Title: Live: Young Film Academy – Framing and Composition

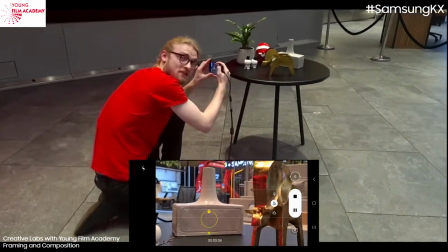774s
And now we've got a nice bit of depth. Why don't we add a dolly? There we go.
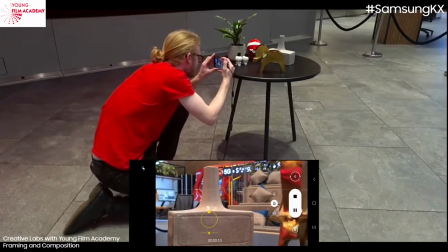781s
We're going to push in. You can see the movement around. We're getting closer. Great. You can imagine that's a person as well. That's what the snowmen are for as well. They're going to be our people standings as we construct these scenes.
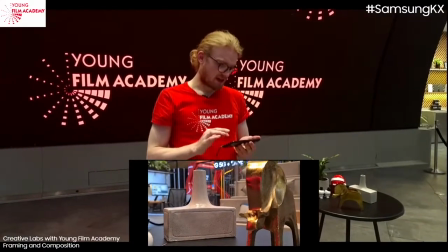794s
Let's just take a look at that back. So again, let's see this.
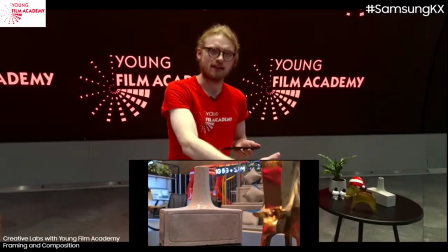800s
So we've got some foreground, middle ground, background. The moment you have all three of these elements, everything that you're pointing the camera at suddenly feels like it has intention. It feels like a composition. It feels like a far more beautiful piece of imagery or art even. And this goes for whatever you're filming. If you're filming two people sitting in a room having a dialogue scene, then that can very quickly become quite dry. An example would be Peep Show. You know, it's a lot of POV. It's just sort of cutting from each character's perspective. It's a stylistic choice. It's a bold choice. Great. Good for them. But obviously, there's not much depth. But that's why that's more of a television format as opposed to movies. So let's construct a little dialogue scene.
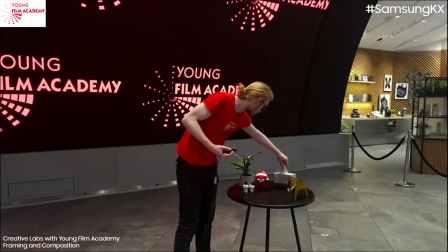847s
We've got... Use some of these objects as maybe some background. Let's get our elephant in here.
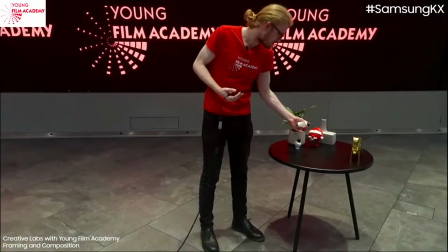853s
And we're going to create this object, sorry, this scene between our armless snowman
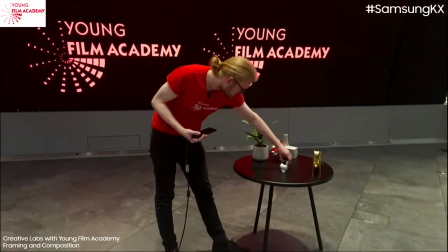861s
and our snowman with arms. So these guys are going to be sort of talking to each other like this.
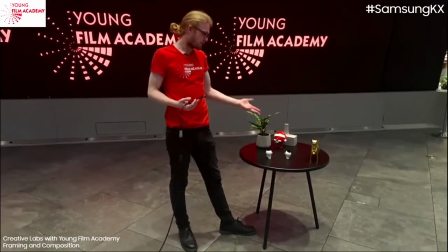870s
And in fact, let's run through the whole thing. You know, we've got a dialogue scene. We've got these two people. Fantastic.
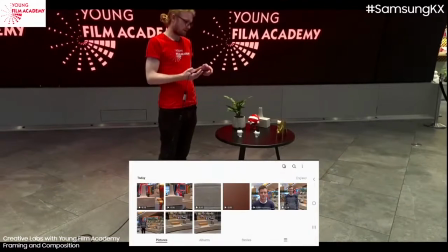877s
Now, what I was talking about early in terms of the peep show, in terms of POV stuff, one sec,
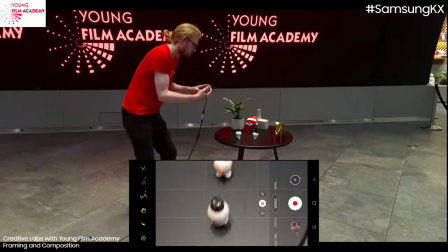884s
let's go back into the camera, if this was my close-up,
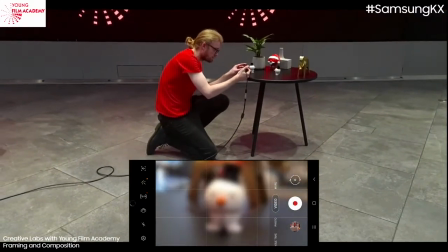891s
then that would be the shot, it's fine, it's cool, it's at least got, oh that's me, it's at least got some depth,
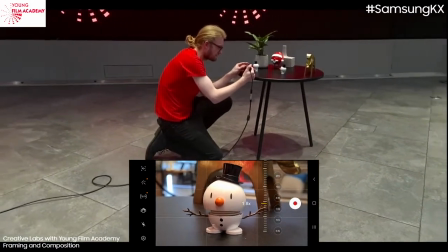899s
in the sense that you've got the elephant behind it and whatnot, that's cool, but we want to imply that they're talking to each other,
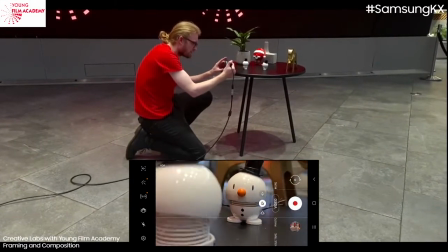908s
so let's put this elephant here. Oh, not an elephant. Snowman.
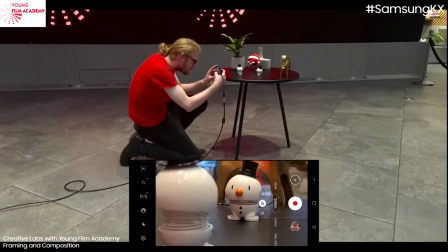913s
Oh, my God. It's a Thursday. Right. So, we've got our snowman here, and suddenly we've got foreground, middle ground, background.
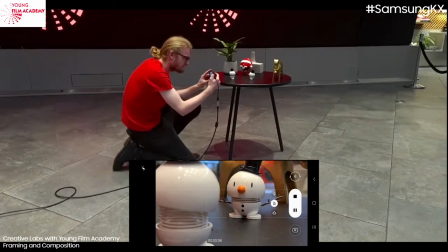923s
Hello. I'm a snowman. Now I'm embarrassing myself.
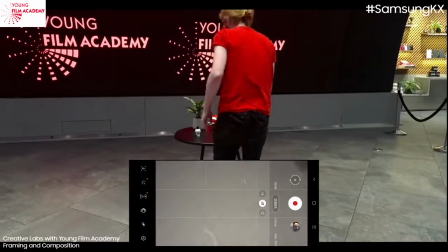931s
Now we're going to come around this side, and we're going to film the reverse. So, this is going to be the reverse shot.
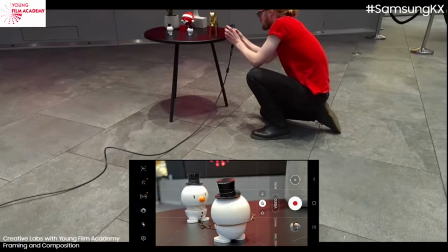940s
We're going to need to We'll move our elephant for this shot. Doesn't matter too much. Now, you might have seen me zooming in.
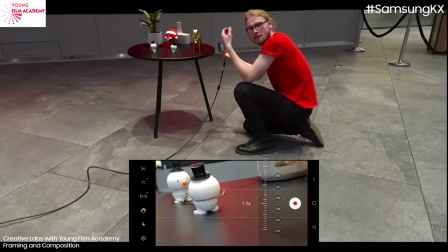947s
Why am I zooming in? Essentially, you can get a better sense of depth or blurrier background if you use a zoom,
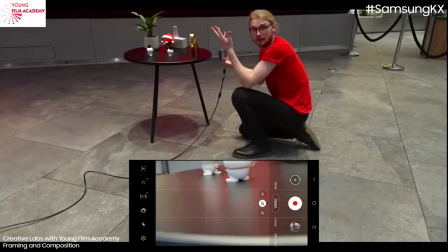956s
which is essentially it's creating the effect of using a longer lens, which compresses the field of view.
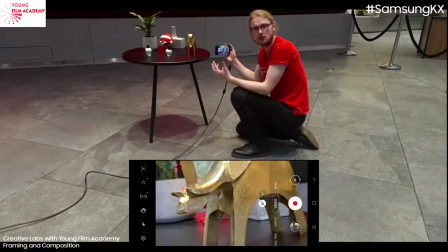961s
So you can't see as much either side and really just draws attention to whatever it is you're pointing the camera at.
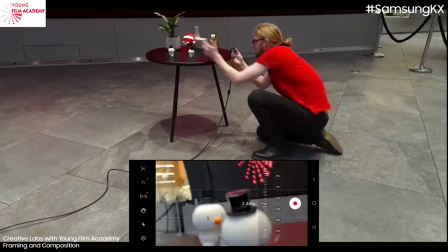966s
So I can be further away and more zoomed in. and suddenly it's a more compressed shot.
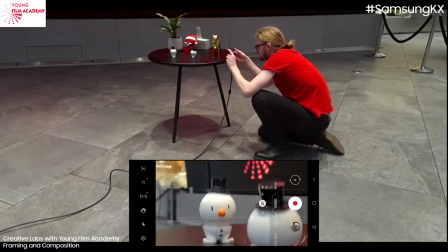974s
There we go.
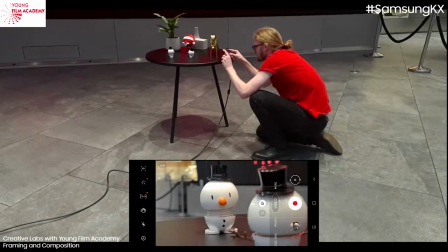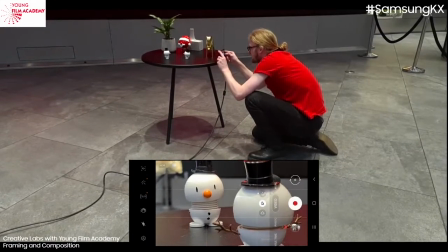980s
Hello, I'm also a snowman. And that's our, obviously you can see also I'm lining them up with the rule of third line.
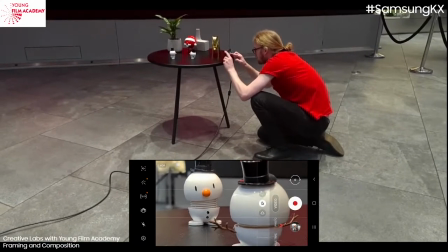988s
So one of them is on the right line, one of them is on the left line.
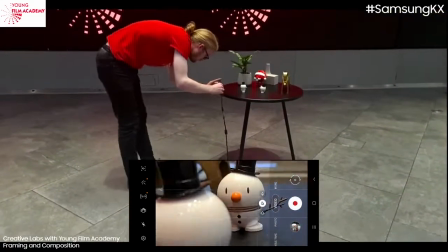991s
And notice as I spun around here, they stay on their respective sides. sides.
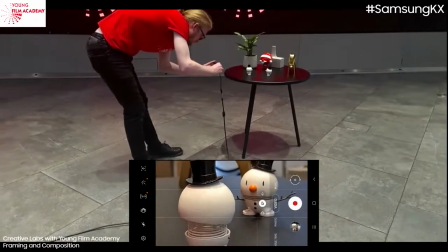999s
So the armless one's on the left line, the one with arms is on the right,
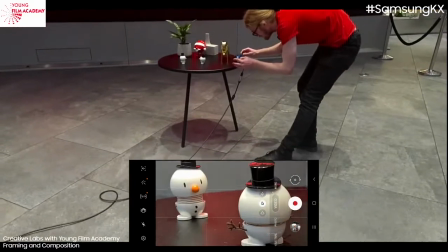1004s
and even like I'm around here, same thing applies. That's what we call not crossing the line. We're staying this side of the scene so that each character stays on their respective side of the screen so we get the sense that they're looking at each other. If we broke the line, just pull the camera up once more we went the other side suddenly we've lost the context of who's who then if you're shooting a wide shot as we demonstrated earlier with Sam I
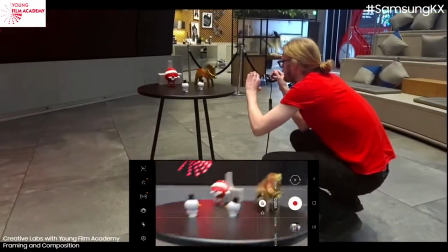1039s
want some kind of some kind of foreground which is why I've got this plant here ready to go now bear
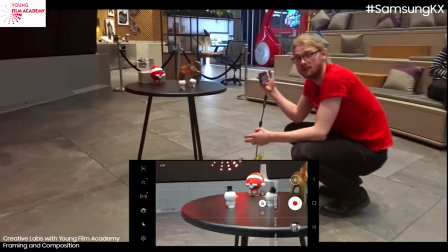1046s
in mind whatever your foreground is that you're using it's going to have real implication for the narrative of the story that you're telling.
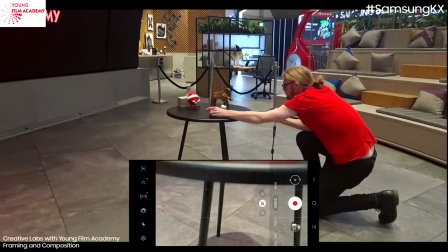1053s
So, let's frame these up here. I don't want this red guy, I feel like he's going to be distracting.
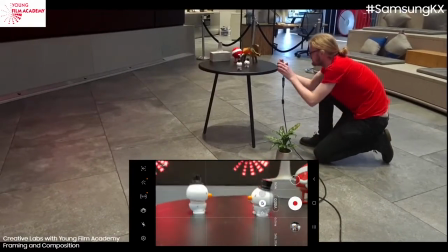1061s
Oh, it's Father Christmas. So, here's our wide shot.
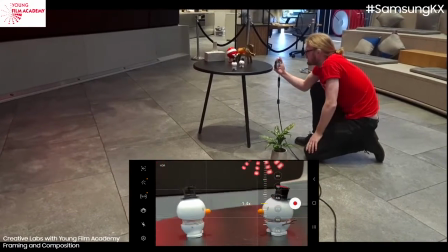1067s
You can tell because you can see all of them, head to toe. I mean, they're very short, so you'd hope so.
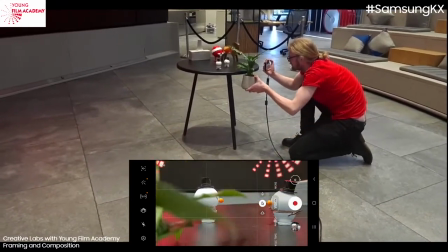1074s
But if we just get a nice bit of foreground like
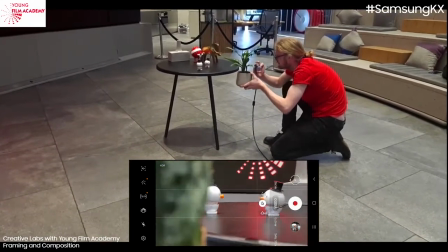1083s
this, trying I'm going to line them up with the third lines.
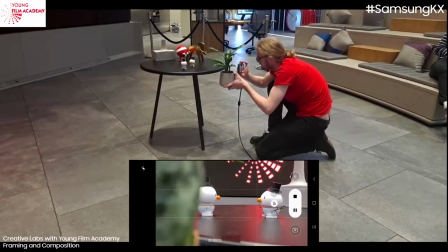1094s
There you go. So you get the sense that they're there together, which is great.
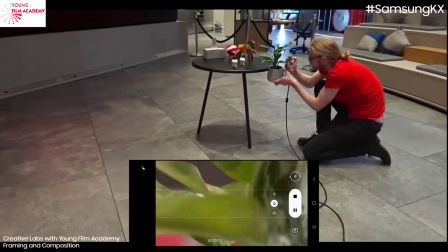1100s
Now, if we were to go through the plant, suddenly the vibe will change.
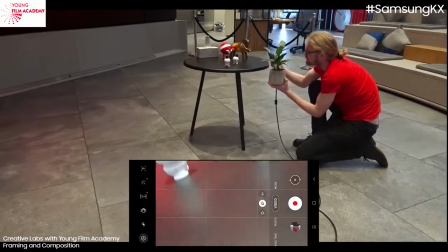1107s
I'll show you what I mean.
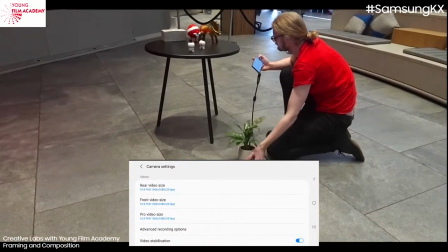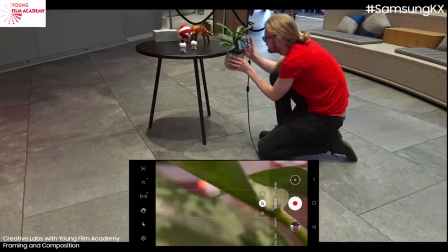1114s
If we were to go through here, and again, this is where narrative comes in.
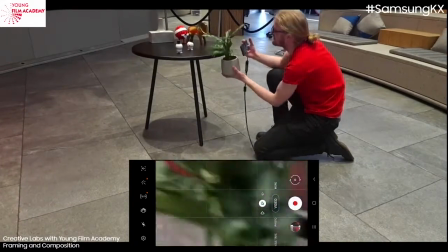1119s
I just have this nightmare that I'm going to drop this. and we're live.
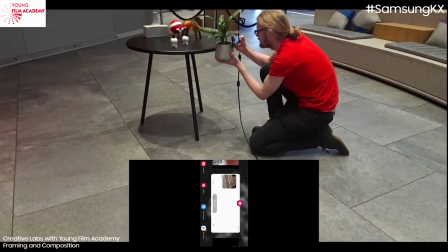1125s
Okay, if we, oh, there we go.
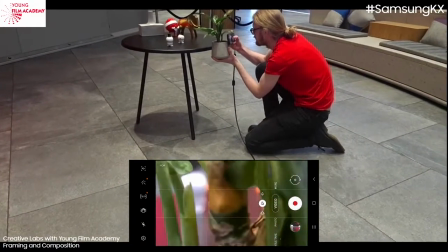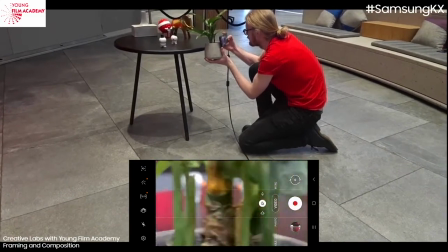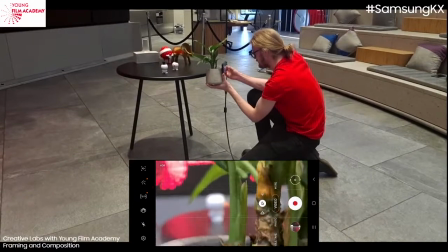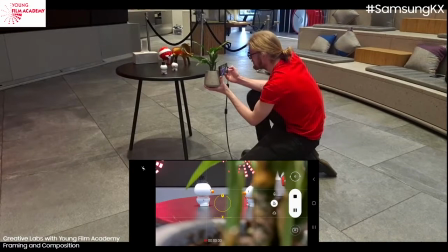1144s
Let's see if I record that. Now suddenly, because there's so much obscurity in the foreground, we are using foreground to paint in a narrative gap, which is basically saying they're being spied on.
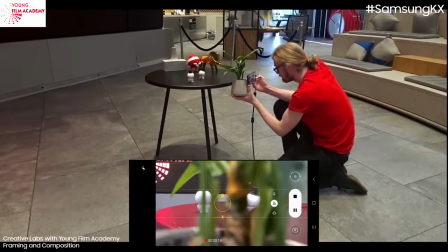1157s
Do you see what I mean? Someone's watching them. So you see you can use foreground, again, as this sort of additional narrative component that's just going to really give information to the characters, oh, sorry, to the audience. So that's our foreground, middle ground, background. That's one of our other really important main things that we can do just to elevate our shots and take them up to the next level. If you can find a way to get foreground, middle ground, and background into every one of your shots in your movie, then you're going to end up with a really good-looking film. that's a general rule of thumb now the next thing that we can do is we can do what's called a frame within a frame now you might have seen this with someone maybe standing in a particular space that's really square and obviously the photo itself is summarily a square you don't see many circle photos unless they're sort of profile things so it's contextual but we could use say the legs of this elephant here to frame our armed snowman. And what does that do? Why would we do that? Well, frame within a frame really adds context. So, whatever that is, is going to, again, have implications to your story. The context might be, you know, a sense of significance of, like, of what it is that they're, where they are.
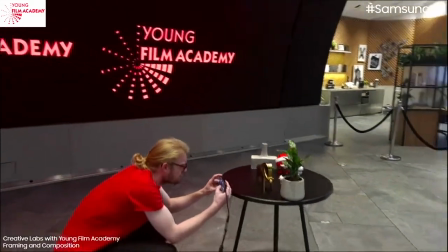1245s
So, you might not be able to tell.
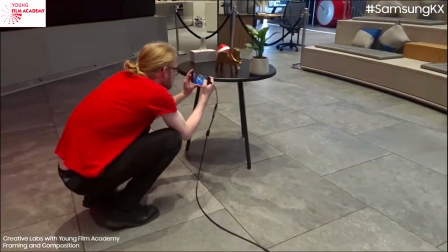1249s
So, if we go here, then this frame within a frame, we're using the elephant, essentially the story here.
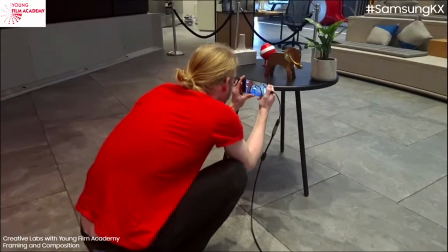1257s
And again, we've got background. The elephant's our foreground. And we've got a snowman that's at the zoo.
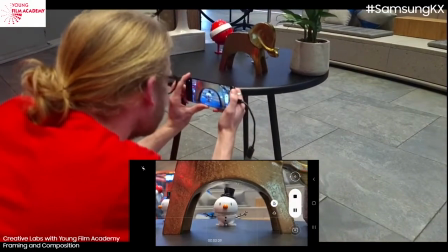1263s
How exciting is that? So you can sort of see how we're using frame within a frame to sort of again tell that story.